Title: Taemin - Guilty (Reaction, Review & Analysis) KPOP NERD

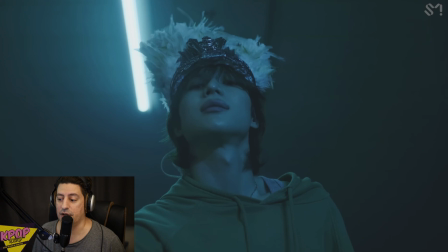7:42 The arrangement, the recording, and of course the mixing is really nice. So
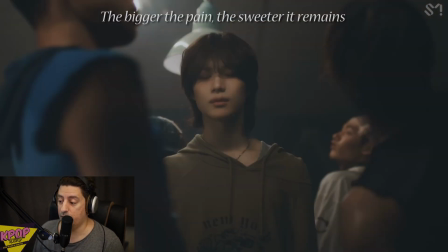7:50 after the second verse and the second chorus, we get to the bridge. Lots of strings here.
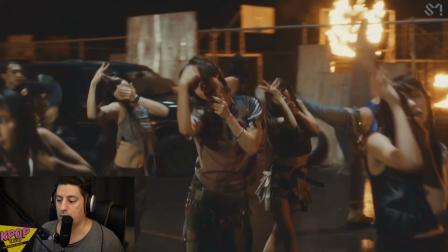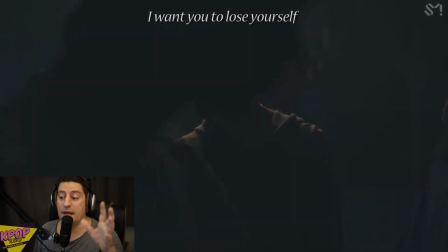8:06 Really nice change.
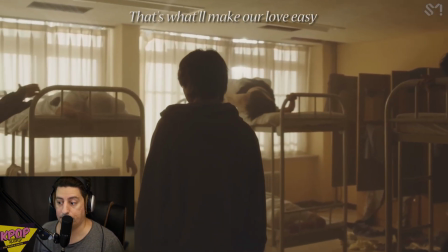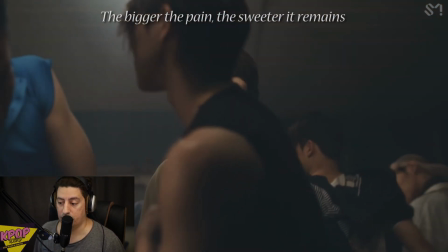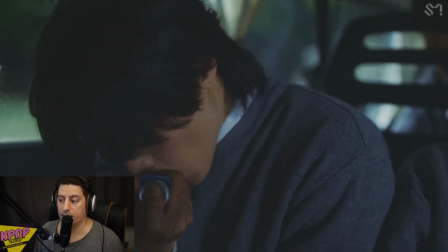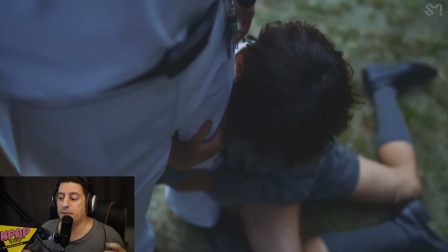8:23 We got a different chord progression here that helps take the song to another dimension, if you like. And we even have this section here that there is no vocal on top, so you can hear the strings clearly. I think this is intentional. It's not like they run out of lyrics to put there.
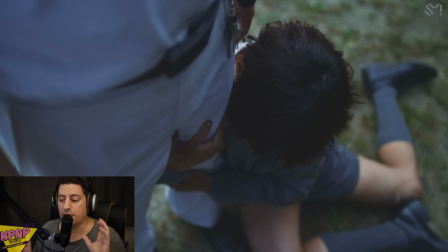8:37 It's so the song gives you just a little of time to think what's going on and bring you more emotions through the music.
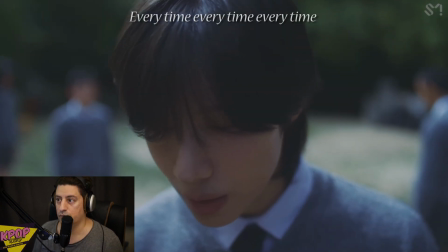8:45 Every time.
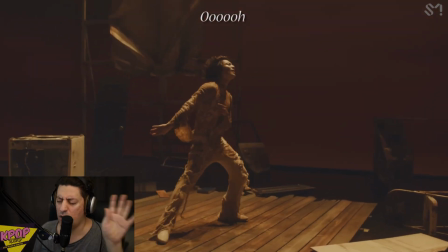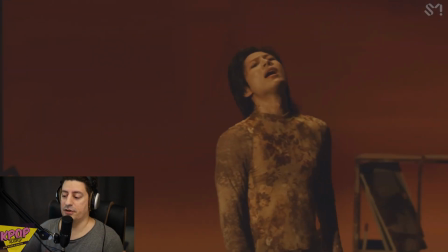8:54 And of course we have this amazing burst of emotions here when you put the ad-lib on top. In general, it's really well done. Personally, I like a bit more electronic beats when it comes to this kind of music. I mean, it's not bad at all, it just takes a little more time for me to get used to it. Maybe I would like more electronic bass, and maybe some kind of synth instead of all the strings.
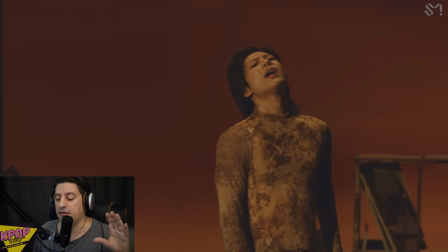9:14 So yeah, you can have some strings, but then it would be really nice if there is some kind of pad like this synth sound in the background too. We have seen this on Taemin's Move, for example. It has this more 80s retro vibe.
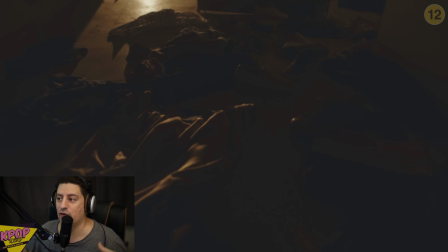9:25 So now let's watch the music video again and try to identify what's going on with the actual video and the meaning of the song.
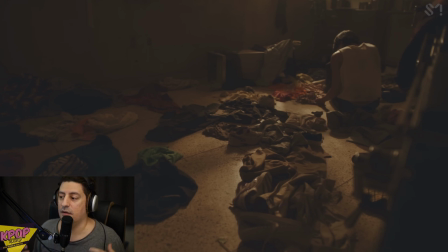9:35 So we start here in a room, a very, very messy room. This immediately puts us in a setting where the emotions are not really stable. All these clothes here represent these moments of panic or instability.
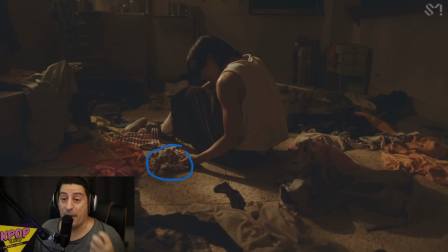9:50 So in this context, maybe each cloth is a memory from the relationship and now he's just hanging on one of these memories. So he's thinking like something from the past, like this specific memory.
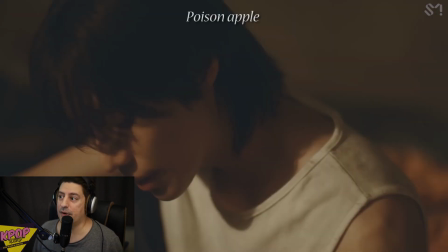10:04 wanna take a bite.
Poison apple is probably the name of the lover, right? The name of the other person in this relationship.
언제 you wanna take a bite.
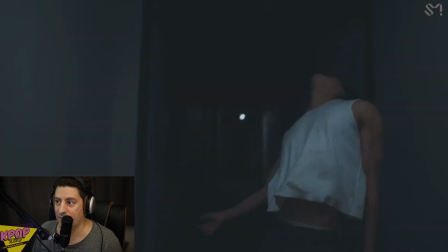10:17 손을 뻗어 위험 속에 깊이 빠져가.
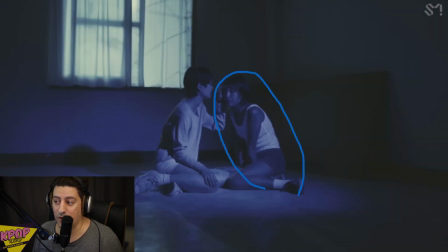10:22 And probably this is the poison apple here, because maybe it's the other self.
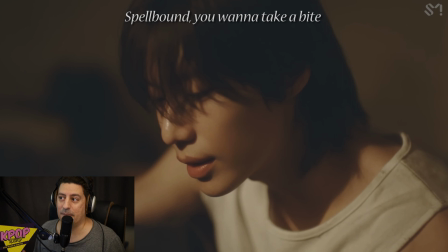10:26 I don't know, sometimes they do this stuff in these music videos. Poison apple, although it's poisonous, you really want to take a bite, right? Because it's so beautiful, so attractive.
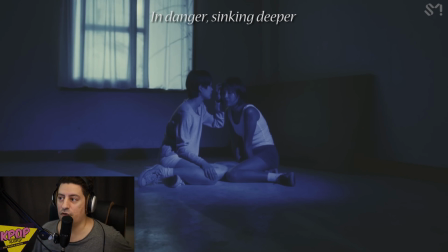10:40 He's sinking deeper, because this is so intoxicating, right? This poison apple.
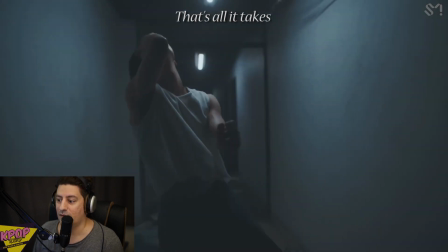10:45 A little more, that's all it takes. 널 멈추고서 throw it all away.
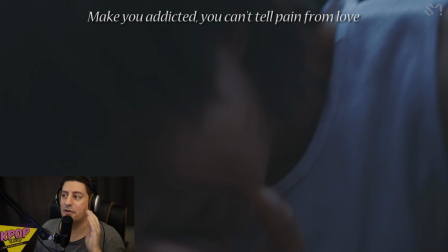10:53 So making you addicted, right? Like the poison apple. And you cannot tell pain from love, because they're both very strong emotions. So this is because actually in this relationship there are many good things happening, really nice moments,
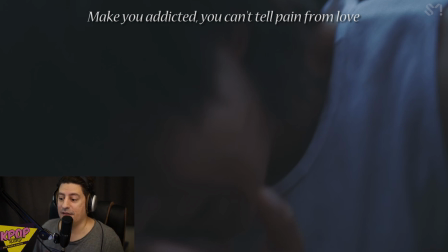11:08 very deep, passionate moments, and at the same time there are also many bad things happening. Now the point is that there is no specification of when these moments happen. So maybe the good moments happen in the past and the bad moments are happening now.
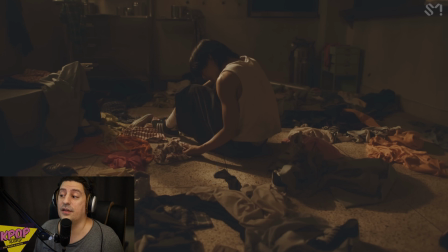11:22 And maybe that's why we're getting this scene, that all these memories are around him, right? And now he's reminiscing, like he's thinking all those moments, the good moments, and he's falling into this emotional state that he's really missing this moment.
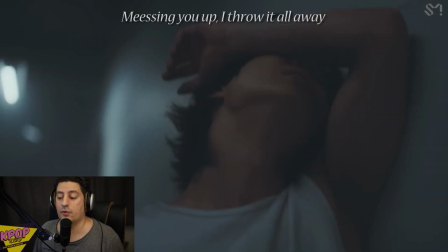11:34 So he's trying again to relive these moments. He's trying to approach this, but he doesn't experience this anymore.
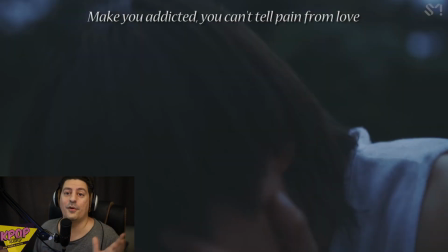11:39 He just experiences the bad moments. Or maybe all of these are happening together. There are good moments and bad moments. He's really in love and this other person is cheating on him.